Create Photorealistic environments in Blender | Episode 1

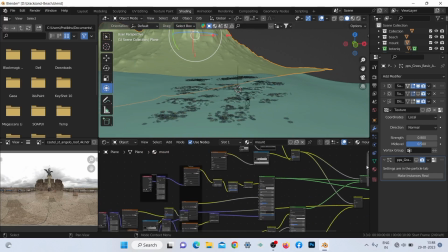I used two different materials, one grass and one color map imported from the World Creator to achieve my mountain material.
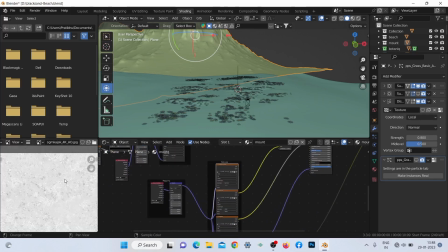It's completely non-reflective and non-specular.
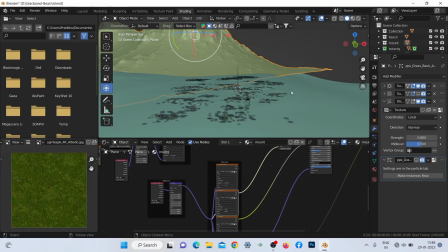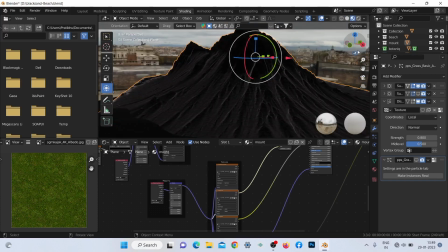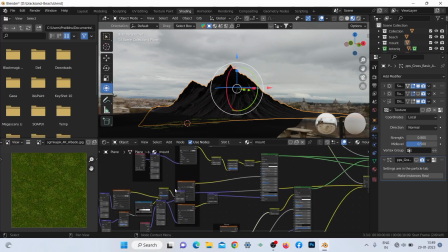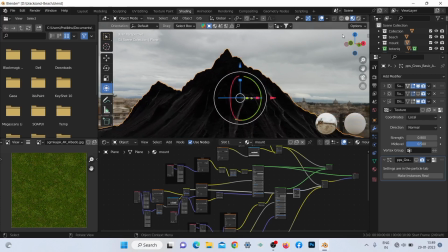I also used some bump and an active displacement for some secondary details on the mountain.
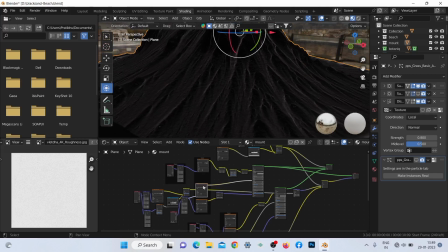And here you can also see the color map I got from World Creator.
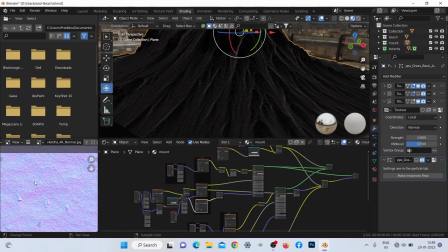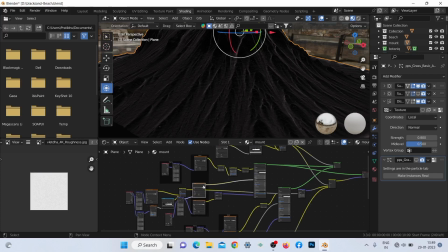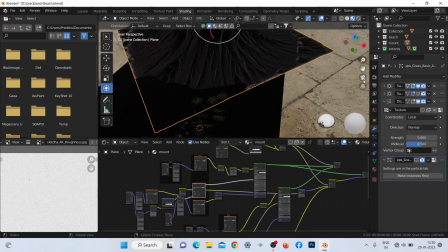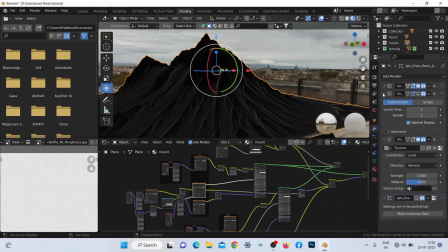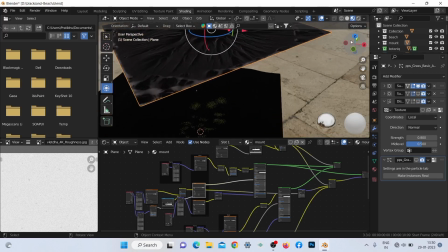If I turn off the displacement modifier, you can see it's just a plane with some basic material.
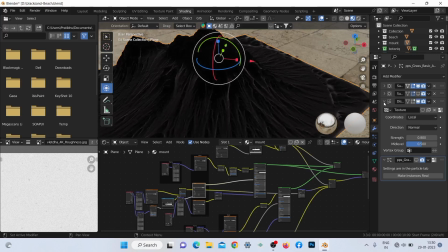The real magic is the height map I got from the world creator.
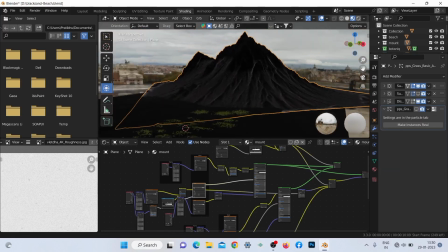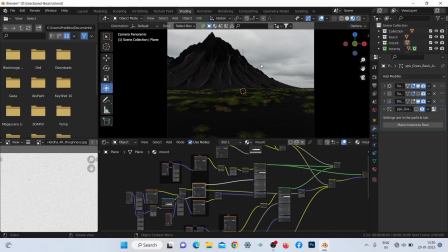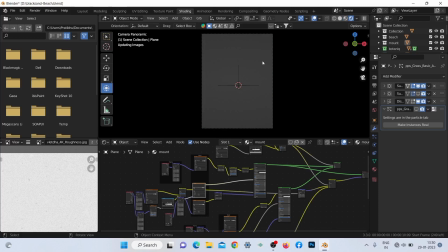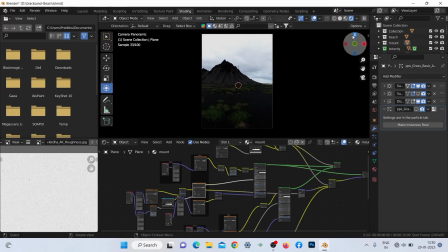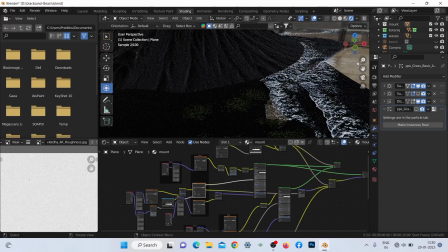Now the scene is complete, and if now I unhide all the components, you can see how easily one can make a really beautiful photoreal environment and render inside of Blender.
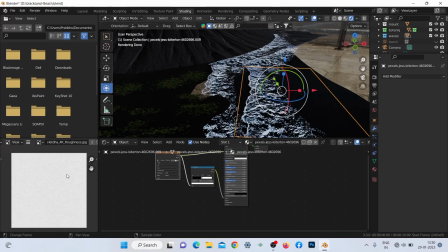Also for the wave PNGs, you can see how I modified the color to be the perfect opacity using a color wrap.
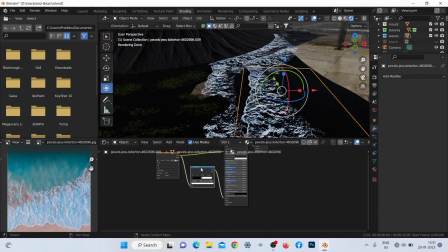With this node setup, you can easily replicate a beach scene without using any simulation, and it works fine for any background element.
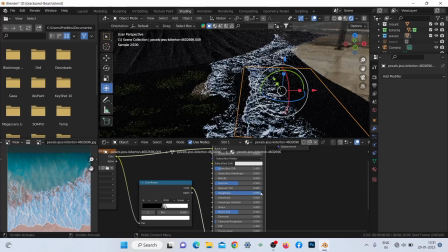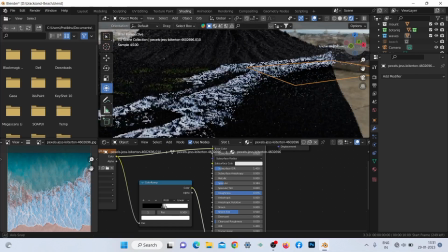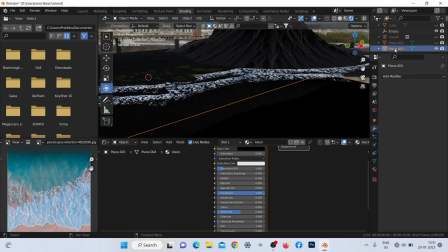Also, try to organize your elements and meshes, as it's a good practice for a bigger and unorganized scene.
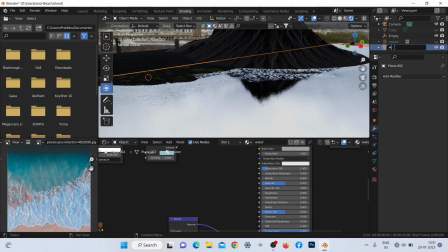It will be tough to find certain elements.
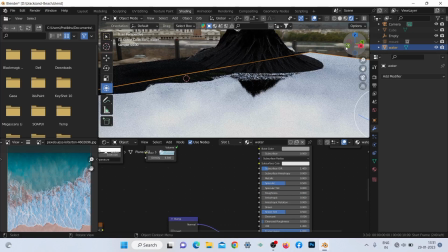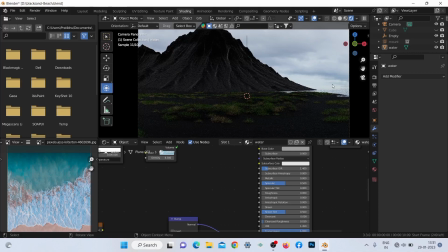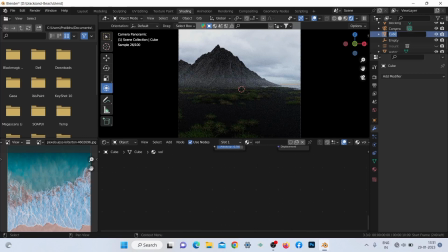And I also added some volume near the beach floor, as it will bring some more foggy realism to the scene.
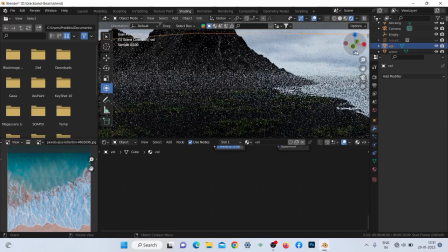Try to keep it low, otherwise, it will fully cover the mountains and it will not look dramatic.
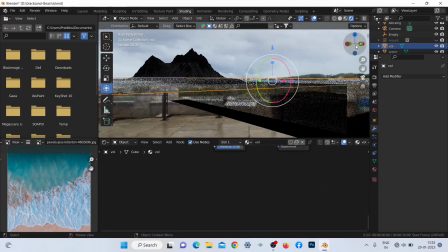It really works for me.
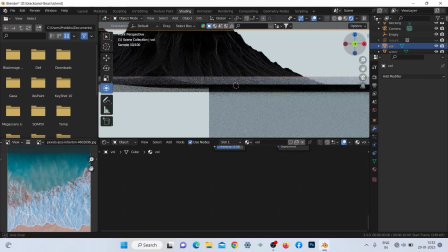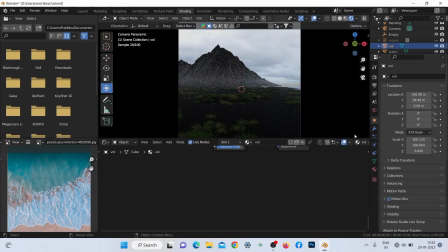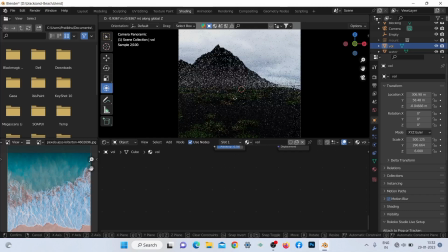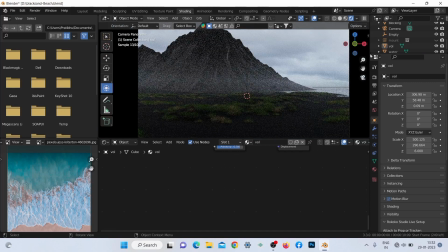I added the duplicate mountain and beach for a more prominent horizon line. It shows how big your environment is. In my opinion, this is very necessary for a scene like this.